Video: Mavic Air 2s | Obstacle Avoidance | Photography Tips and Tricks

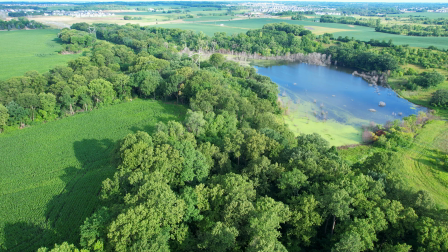4:09 So I'm going to fast forward all the way over, and you can see I'm using different types of auto exposure. But here's kind of the beginning. And if I really wanted to, I could get down and I could penetrate the trees.
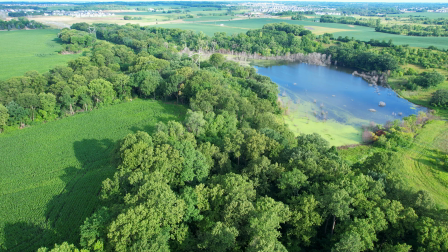4:25 And that's really a couple of different times I do that. But this is just an area reveal.
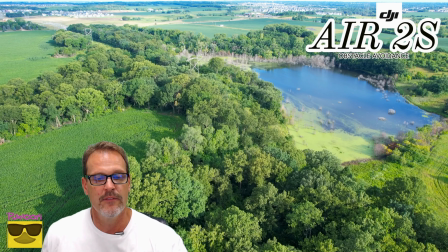4:30 So if you're going into an area that's very large and you want to show kind of the setting, this is going to do that.
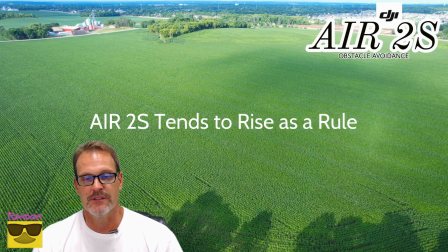4:37 So a lake right there. And then I'm going to slowly turn into my focus for this video, which is obstacle avoidance. So I'm not going to use any tracking. It's going to be just purely the drone and me pushing forward on the left stick and
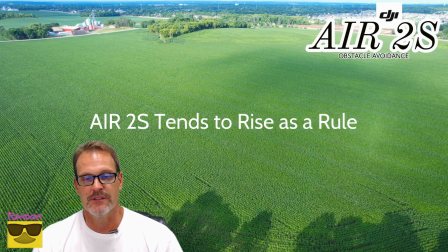5:01 basically trying to avoid, and I'm pulling down, whatever, because most of the time I'm pulling it down.
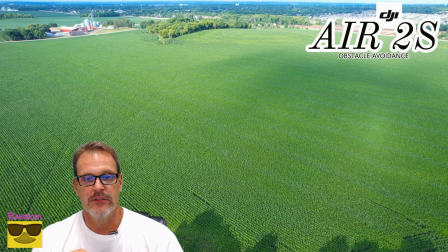5:06 One of the things you're going to notice is that the drone always wants to gain altitude.
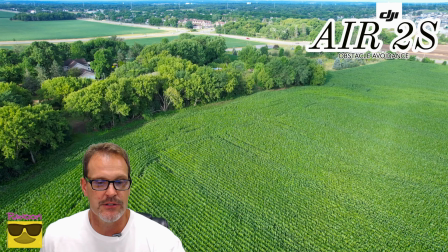5:11 It's one of its fail-safes. So pretty cool area, isn't it? Really pretty. Get down, you can easily get down over that cornfield. So I'd say one of the only things that I have that I had a little frustration with
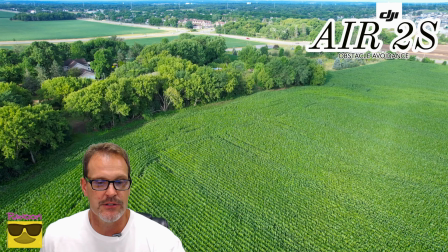5:26 was getting really low, because it does not want to get too low. It is going to tell you, hey, you're within your tolerances of your altitude.
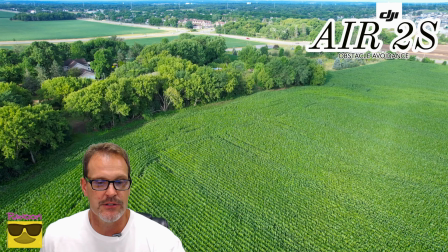5:39 So there's our grand opening, and you can see from the cornfield how wooded this home is. It is very wooded, and if you say you were going to put this thing on the market, say you're a realtor, you would want to get those cool shots that really show the area.
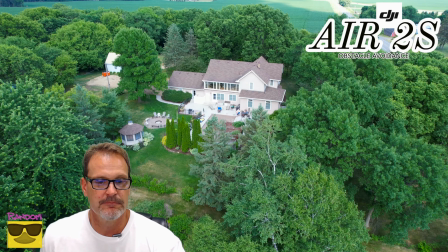5:58 So here we
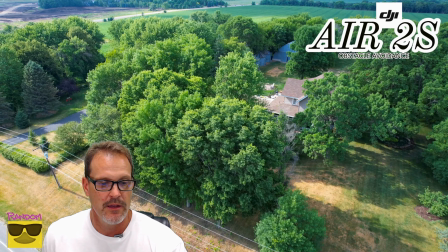6:01 go ahead to my next shot, and this is home reveal, and I already showed you this one. This is using the point of interest and just letting the drone do its thing. Okay, and we're not going to go ahead, we're not going to go and shoot that, but you can see the detail.
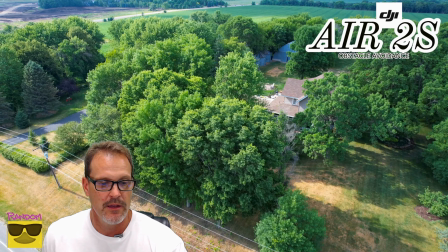6:18 My favorite thing about this shot is look at the trees. Look at I love flying in the wind, and if you want to improve your dynamic views, okay, get the foliage moving.
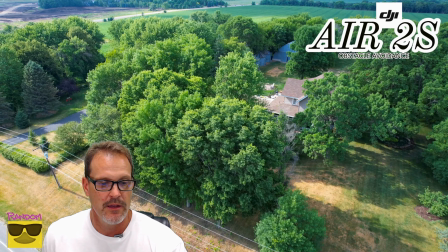6:33 It's not very pleasing to the eye when you look down on whatever your photo subject is and it's dead. This is a live image and it's beautiful. You can see all the different levels and flavors of trees.
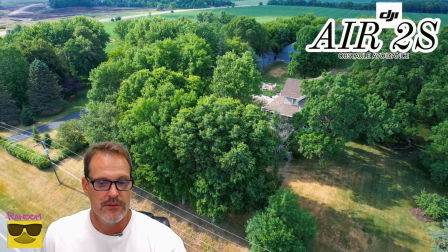6:47 Even the dead ones are actually brought into view.
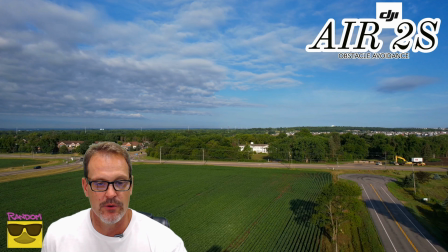6:52 So it's a really cool shot. So there is my close area reveal. All right. The next one is points of interest in the area. And not too far down the road, this road here is actually turned into a cul-de-sac.
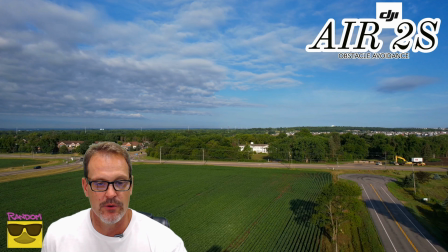7:09 That is very, very annoying. That used to go all the way through. But this is actually a historic home that's down the street.
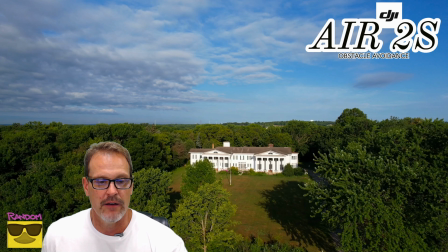7:18 So I'm going to go ahead and fast forward it up to that point. And this home here, we call it it's called the Severance home.
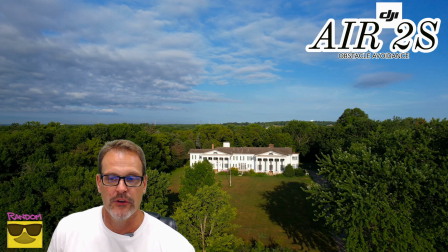7:26 And if you're going to get a great shot of this specific landmark, what you want to do, look at the sky. Look at that amazing sky.
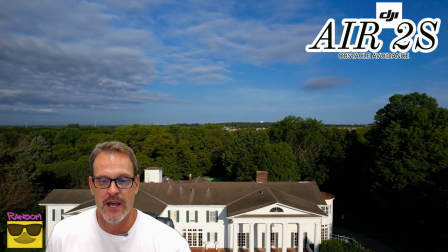7:37 I just love the blues in the clouds, especially when there's water vapor in those clouds. You can see the water up in there. But check how close to the trees I get when I do my flyover pass here.
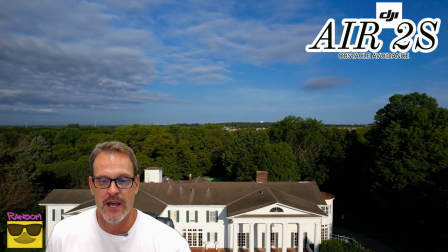7:51 And I do get a little crazy. I sometimes, throw a little bit too much throttle on, but I'm aiming right for the edges of the trees.
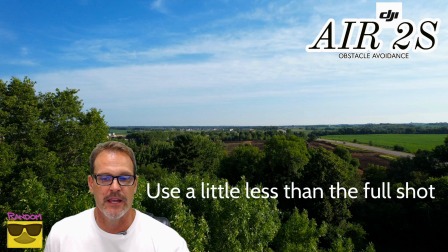7:59 So I'm going to go over, get my shot of the beautiful Severance home, and check this out. Watch this. I should have just picked that hole right there. I was like, oh man, because it's like an FPV pilot. But I'm just tearing through these. I would never do that with another drone.